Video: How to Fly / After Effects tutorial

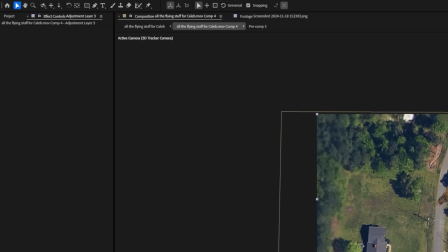491s
I'm gonna add an adjustment layer and add an instance of CC lens to distort the edges,
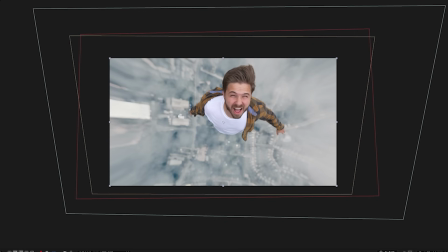496s
and I'll animate the distortion so it's the most intense towards the end of the clip. Finally, I'm gonna add some camera lens blur to the background,
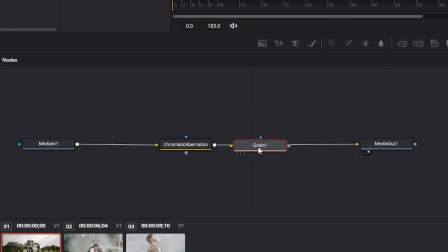502s
chromatic aberration, film grain, and here are the results.
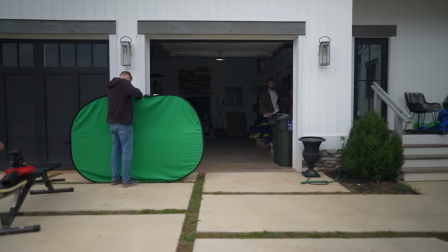508s
Shot number 4, into the heavens. This shot is very similar to the previous one, with a few differences.
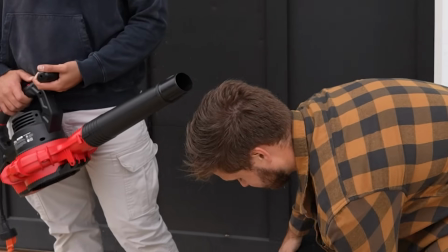514s It's all up from here. Thanks.
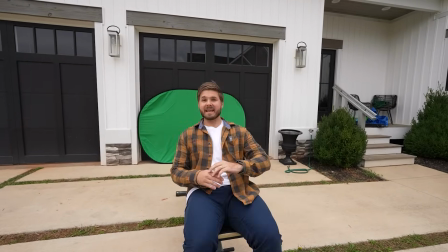517s
So for this video, I'm sitting on a bench, green screen behind me, and I'm gonna be laying down like this, and we're gonna act as if the footage is going vertically into the sky.
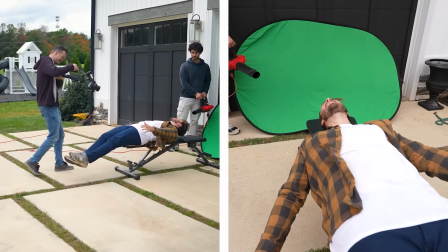525s
Nate then uses the gimbal to dolly in closer to me from below my feet. Now jumping into the edit, we're gonna go about the shot just like we did the previous one.
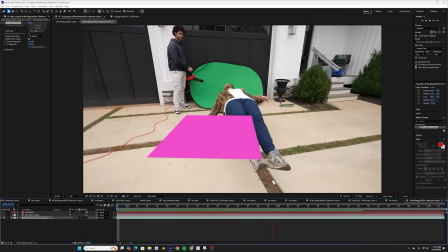533s
First, we're gonna 3D track the shot. Then we're gonna cut me out.
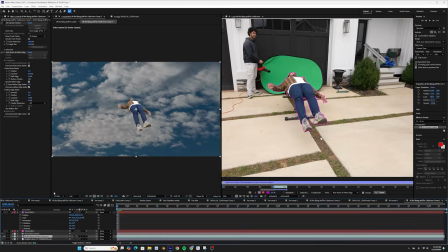536s
And to make it look like I'm proceeding through the clouds to the blue sky, I started with a different background image from Production Crate.
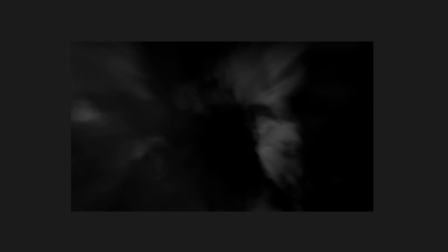543s
I'm gonna place this background sky far from the camera. I'm also reusing that same asset of the clouds moving towards the camera, but this time I don't need to time reverse it.
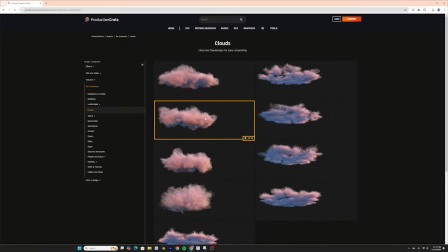550s
One version below me and one version above me. I'm then gonna randomly place these clouds throughout the 3D scene.
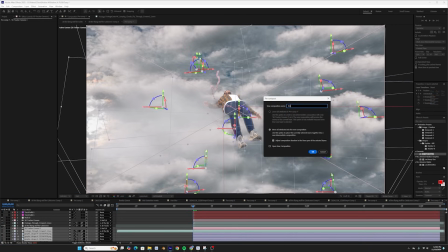556s
Now, with all the layers assembled, I'm gonna pre-compose every layer below me into the background comp and my layer and anything above me into the foreground comp.
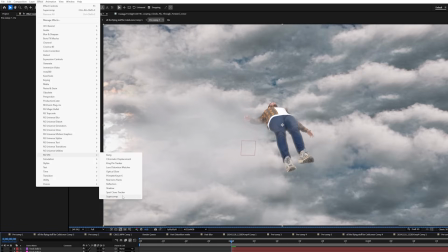564s
I'm then gonna run both of these through Red Giant Super Comp,
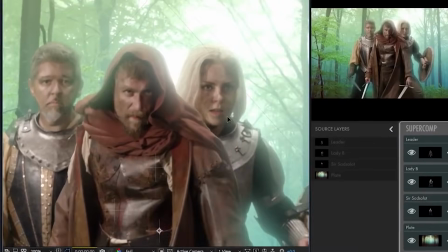567s
which gives you the ability to add normal compositing elements in a really easy to use way where all these effects play together properly.
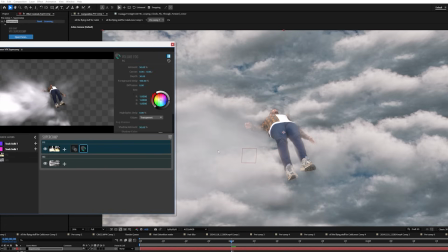573s
For the foreground, I'm gonna add an instance of light wrap, volumetric fog to have those really intense shadows from above, haze, and a little bit of diffusion. And now I'm gonna add some color correction, and here are those results. And now, shot 5, the pinnacle.
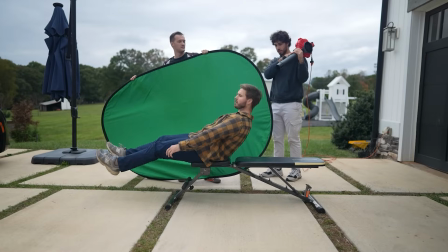589s
For this shot, I'm acting as if I'm hitting the pinnacle of my launch, and then I begin to descend back down to Earth.
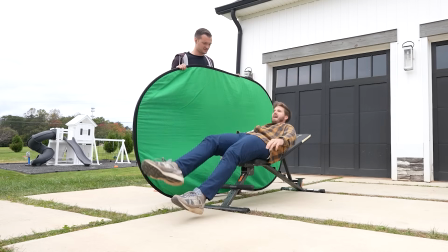595s
And so that's why you're seeing this sort of curling motion I'm doing.
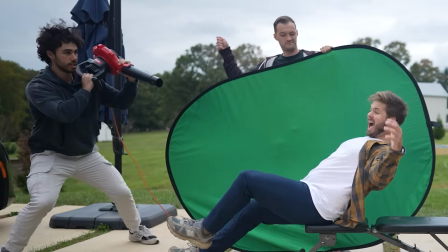598s
And that's also why Austin runs from one side of the shot with the leaf blower to the other to simulate me going up through the sky and then proceeding to go back down.
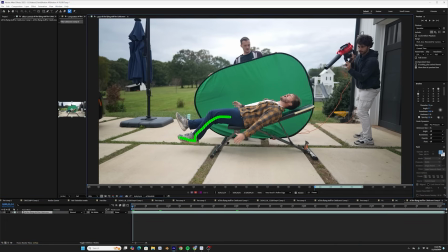605s
Now, bringing this clip into After Effects, the first thing we're gonna do is roto me out. And having a complicated background, this is proving to be the hardest one to cut with roto brush.
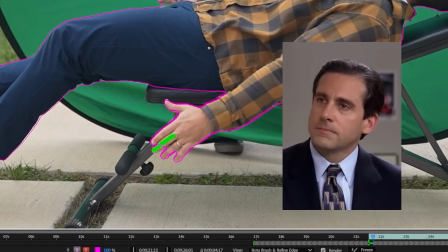613s
The hand is giving me major problems.
Why are you the way that you are?
So I'm gonna let it go and then make a new roto specifically for the hand.
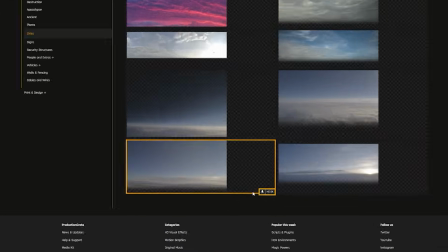621s
Okay, done. I'm gonna add a sky texture from Production Crate. I thought this one had a beautiful horizon line and we may need that for later.
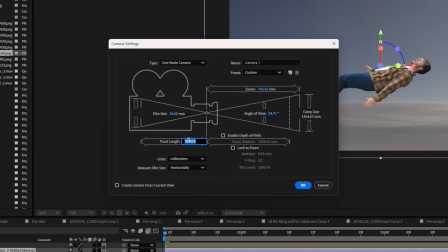628s
We're now gonna make this and the layer of me 3D. Now I'm gonna add a 3D camera to the scene and set keyframes for the position so I can have it dollying in on me.
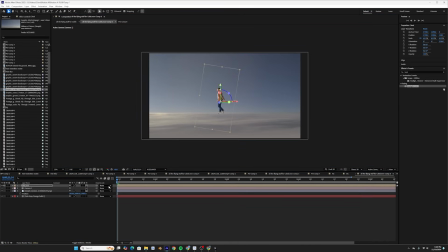636s
We're gonna place this background layer far into the distance and scale it up. And then for the layer of me, I'm going to animate the position and the rotation separately. I'm gonna start myself low in the shot. Then towards the middle of the video, I'm gonna make sure that I'm pretty close to center frame. And before the shot's over, I'm gonna make sure that I'm animated out of the frame. Now I'm gonna jump into the graph editor.
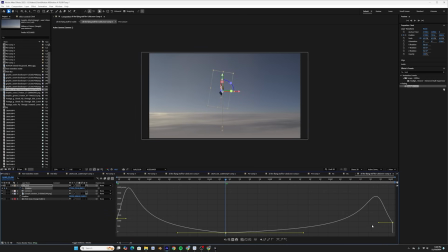655s
We're gonna start with the velocity really intense at the beginning, easing into a halt in the middle, and then easing out back into a fast descend after.
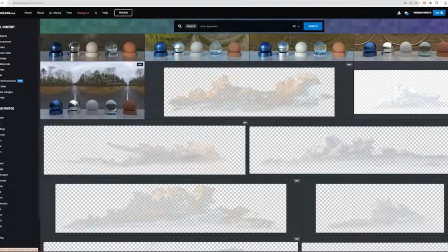663s
That brief pause in the middle kinda helps it have a cartoonish feeling. Now going back to textures.com, I'm gonna find some really awesome background clouds for the scene.
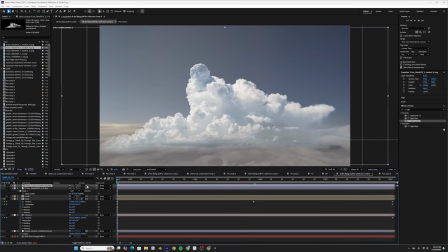671s
I'm gonna bring them into the composition, set them to 3D, and then color correct them to match the background layer.
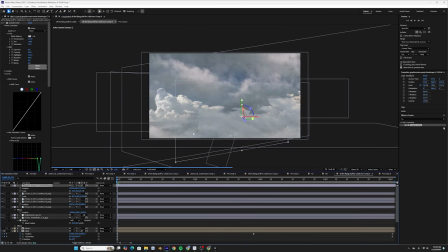676s
Once again, I'm gonna reuse the clouds from Production Crate and set these to more of the foreground clouds, scattering them until it looks really nice.
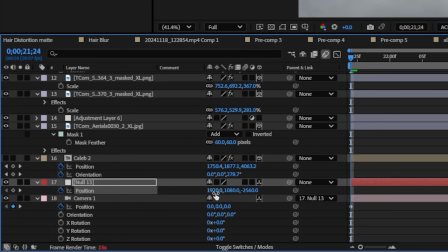683s
I'm gonna create a 3D null, parent the camera to it, and this null is exclusively responsible for vertically raising the camera.
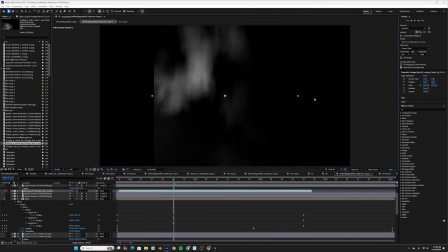689s
Nice. Now we're gonna bring those two assets of flying through the clouds in once again, starting with the one where the clouds are falling down the shot,
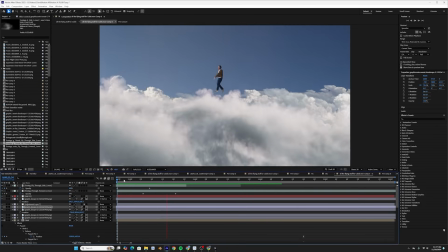697s
and then fading it out, then fading in the shot of the clouds moving towards the camera.
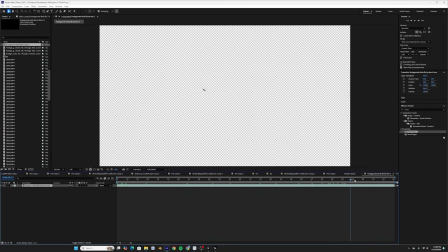701s
While in Production Crate, I actually grabbed these birds as well, and I'm gonna make them a 3D layer and throw them into the background.
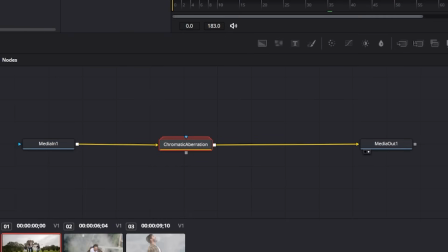706s
Now with all the elements complete, I'm gonna add chromatic aberration, film grain, and a final color grade, and here are those results.
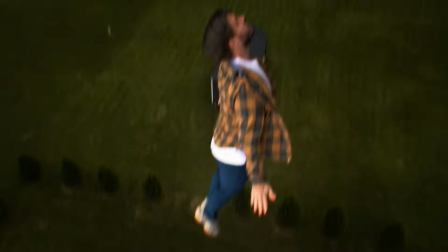718s
And now finally, on to shot number 6, which is my personal favorite.
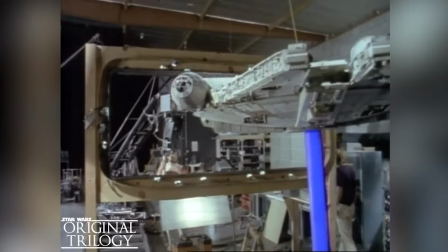722s
This one is inspired by the original Star Wars movies, where they would have the model suspended in the air, and they would have the camera proceed to rotate around the object with a motion-controlled rig.
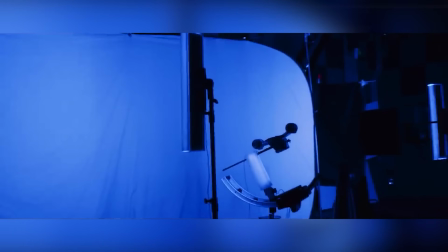730s
They would do this to simulate the idea of the object moving through space. We're gonna simulate this outside the warehouse with nothing but a stool and a leaf blower.